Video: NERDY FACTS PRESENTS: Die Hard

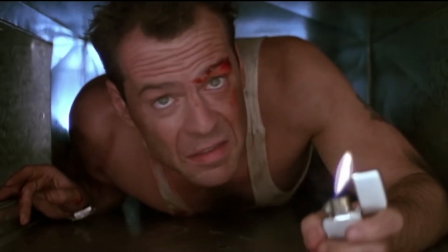4s
Come down to Nerdy Facts, we'll get together, have a few laughs, while we talk about one of the greatest action movies ever made.
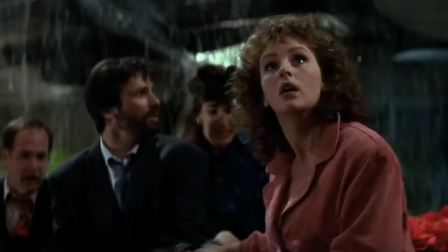12s
Die Hard has become such a cultural phenomenon that it's difficult to describe other action movies without calling it Die Hard on a Blank.
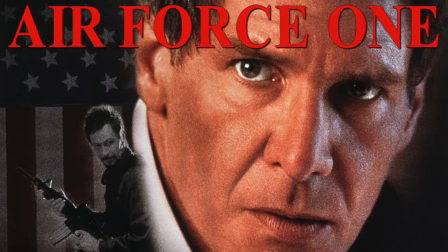19s
Die Hard on a bus, Die Hard on a plane, Die Hard in the White House, Die Hard for Kids.
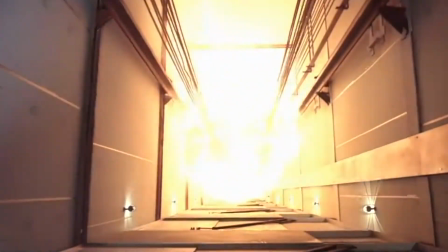24s
But with so many movies trying to die hard, maybe it's time to look back at the movie that died hardest.
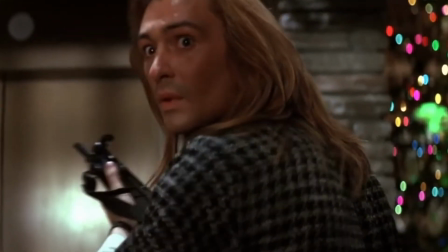33s
Despite being set during a Christmas party, Die Hard was released in the summer on July 15th, 1988.
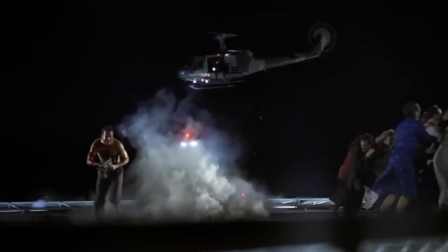40s
For a film that's so action-heavy, it's interesting to note that the script was actually adapted from a novel by Roderick Thorpe called Nothing Lasts Forever,
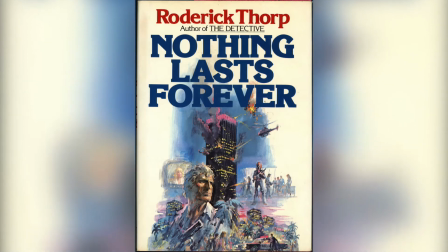47s
which is itself a sequel to a different novel called The Detective.
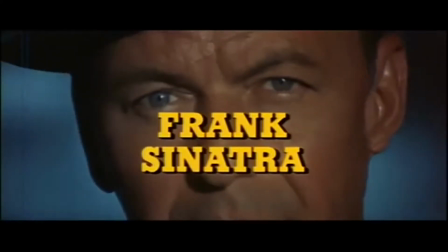51s
Even more interesting, The Detective was also adapted into a film prior to Die Hard, back in 1968, starring Frank Sinatra as the titular character.
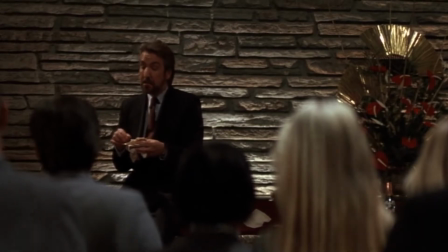60s
Many elements from the book have been changed, but one could technically consider Die Hard a sequel to the earlier film, or at least a gritty reboot for the franchise.
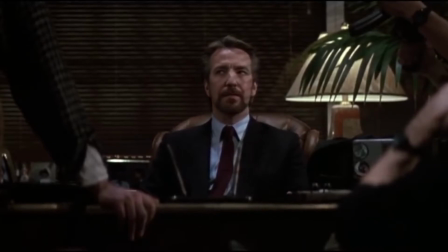68s Stay calm, this is simply the beginning.
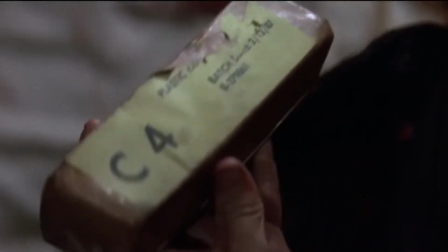71s
In the book, instead of thieves pretending to be terrorists for some convoluted reason, they're just straight-up terrorists facing off against a super cop.
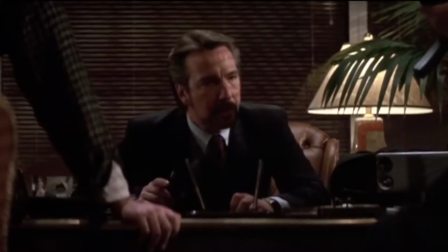79s
This was changed in the film because director John McTiernan felt real terrorists would make the film less fun and give it a political angle.
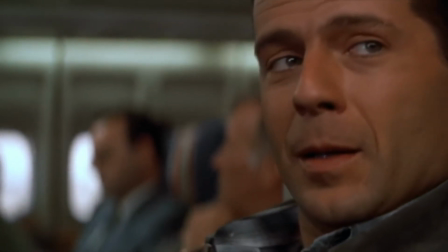85s
Super cop Joe Leland was also changed to everyday man John McClane, as the director felt audiences would relate to the character more.
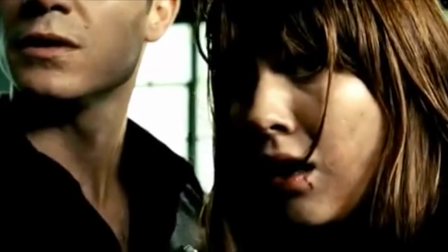92s
In addition, it is the protagonist's daughter who is held hostage in the book, not his wife, and in the end, Gruber pulls her off the building with him, killing her.
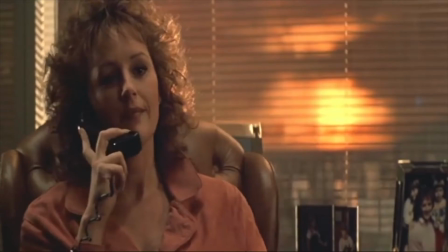101s
The change was most likely made because of the near-death experience screenwriter Jeb Stuart had after a fight with his wife.
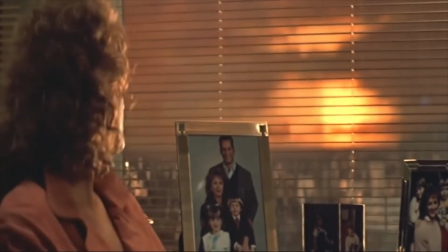106s
He realized that if he had died, he'd never have been able to apologize to her and use that as the main motivation for the characters in the film.
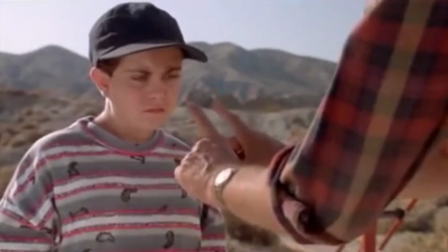114s You always ask this many questions, Argonne?
When casting for the roles, Hans Gruber was initially offered to Sam Neill of Jurassic Park fame.
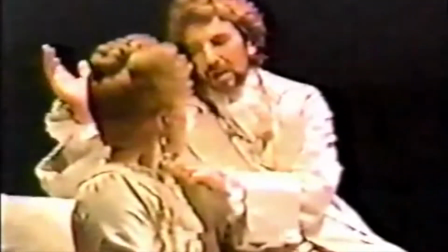121s
It wasn't until McTiernan and producer Joel Silver attended a performance of Dangerous Liaisons that they discovered Alan Rickman.
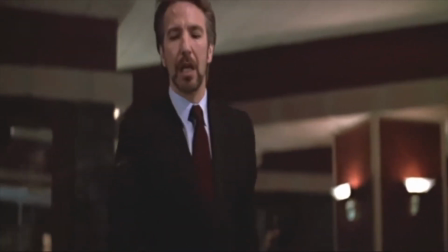129s
Die Hard was the first film of Rickman's career, and he immediately injured himself on his very first scene.
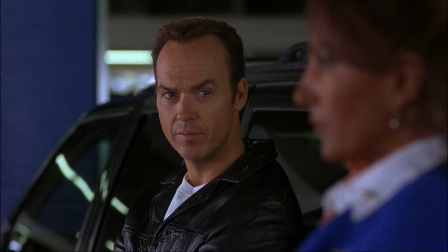134s
McClane's role was offered to nearly every working actor in Hollywood, including Michael Keaton, Alec Baldwin, Ron Perlman, and Liam Neeson.
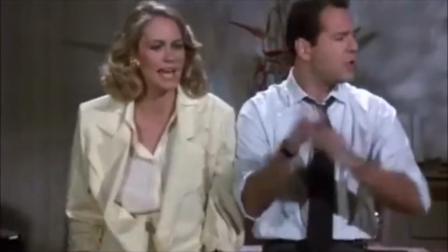141s
Ultimately, Willis was chosen because his work on the comedy series Moonlighting made him seem like an unlikely hero.
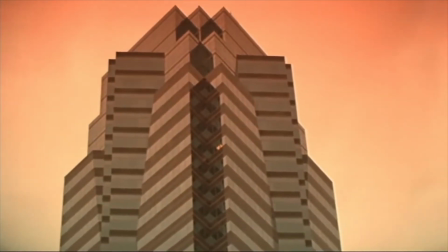148s
The film takes place in Nakatomi Tower, which was actually just the headquarters for 20th Century Fox.
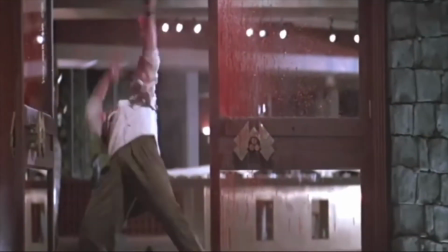153s
Because the director wanted to use extra-loud blanks in all of the guns in order to achieve hyper-realism,
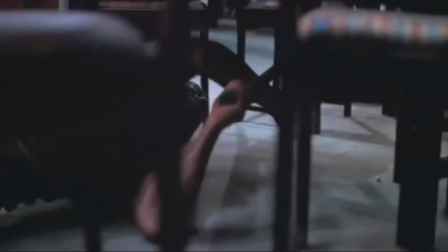159s
the crew had to constantly apologize for the gunfire to the people working in the offices below them.
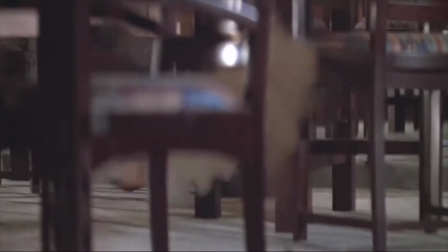164s
These blanks actually caused a few problems.
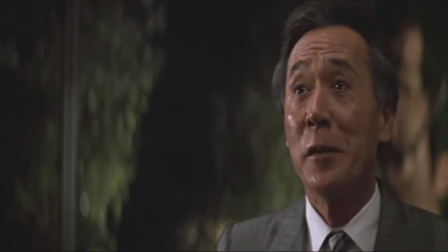166s
For one thing, they were so loud that Rickman would uncontrollably flinch every time he fired a gun, forcing the director to smash cut away from his face each time.
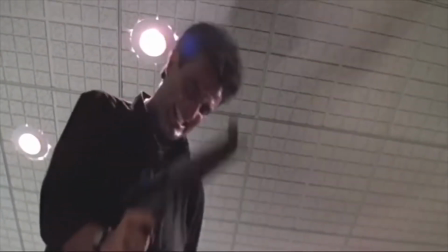175s
In addition, due to his close proximity to constant gunfire, Bruce Willis sustained permanent damage to his hearing.
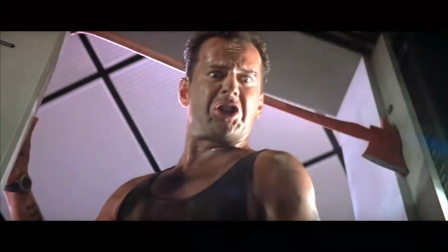182s Holy shit!
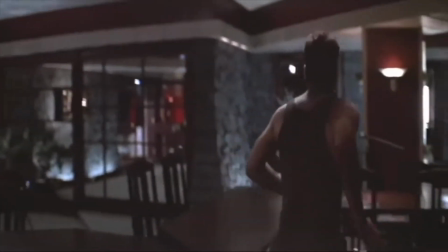186s
Willis also had a hard time breaking a window with a chair during one scene, and actually broke the chair before the window.
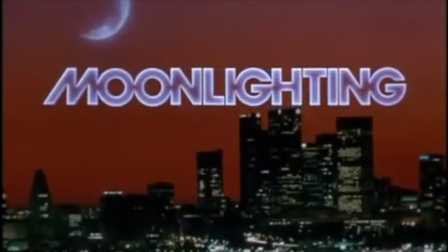192s
Because he was shooting moonlighting alongside the film, he was constantly exhausted on set.
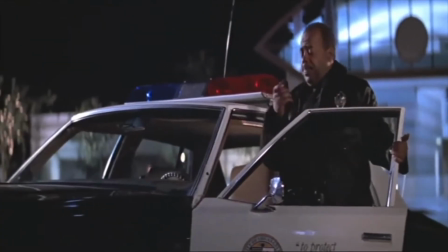197s
To help lighten the load on Willis, the writers expanded the parts for characters like Al Powell, Ellis,
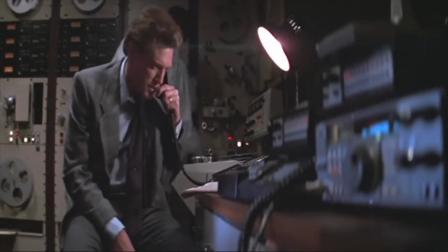202s
Argyle, and Richard Thornburg, allowing their personalities to shine through and ultimately improving the film.
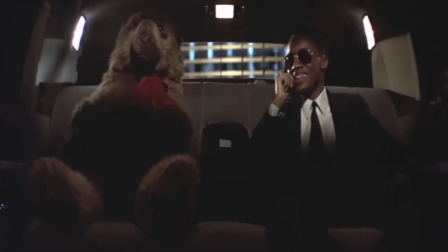208s I'm kicking it down the garage. What's the world with you and your lady, man?
His stuntman wasn't safe for mishap either.
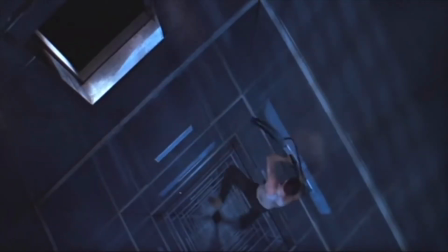213s
The scene in which McClane falls down a shaft was an accident. The stuntman was supposed to grab the first vent, but slipped.
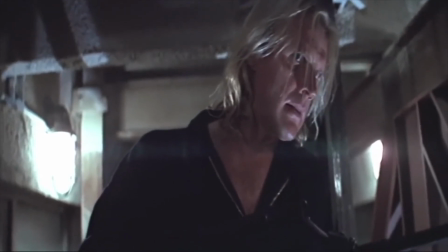219s
The shot was used anyway and edited to make it so that he grabbed the next one.
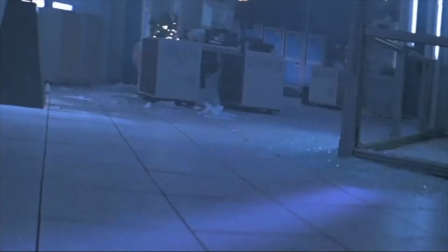223s
Thankfully, no one was harmed when McClane runs across broken glass, as Bruce Willis wore special rubber shoes designed to look like feet during the scene.
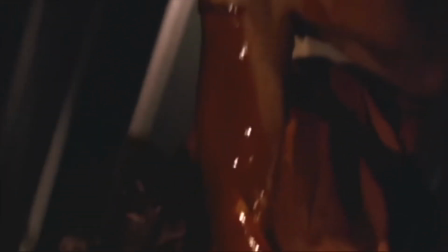230s
Finally, it wouldn't truly be a hazardous set unless one of the actors was tricked to get a better reaction, which is exactly what happened to Alan Rickman.
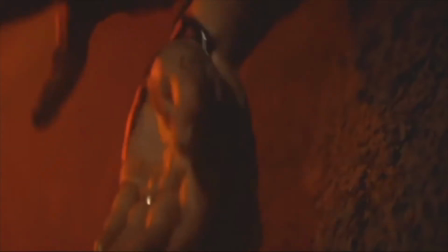237s
For his lethal drop from Nakatomi Tower, Rickman actually fell 21 feet onto an airbag.
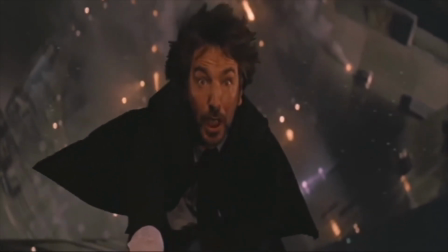243s
However, instead of dropping him on the count of three, like they promised, they dropped him on the count of two, inciting the look of pure terror on his face.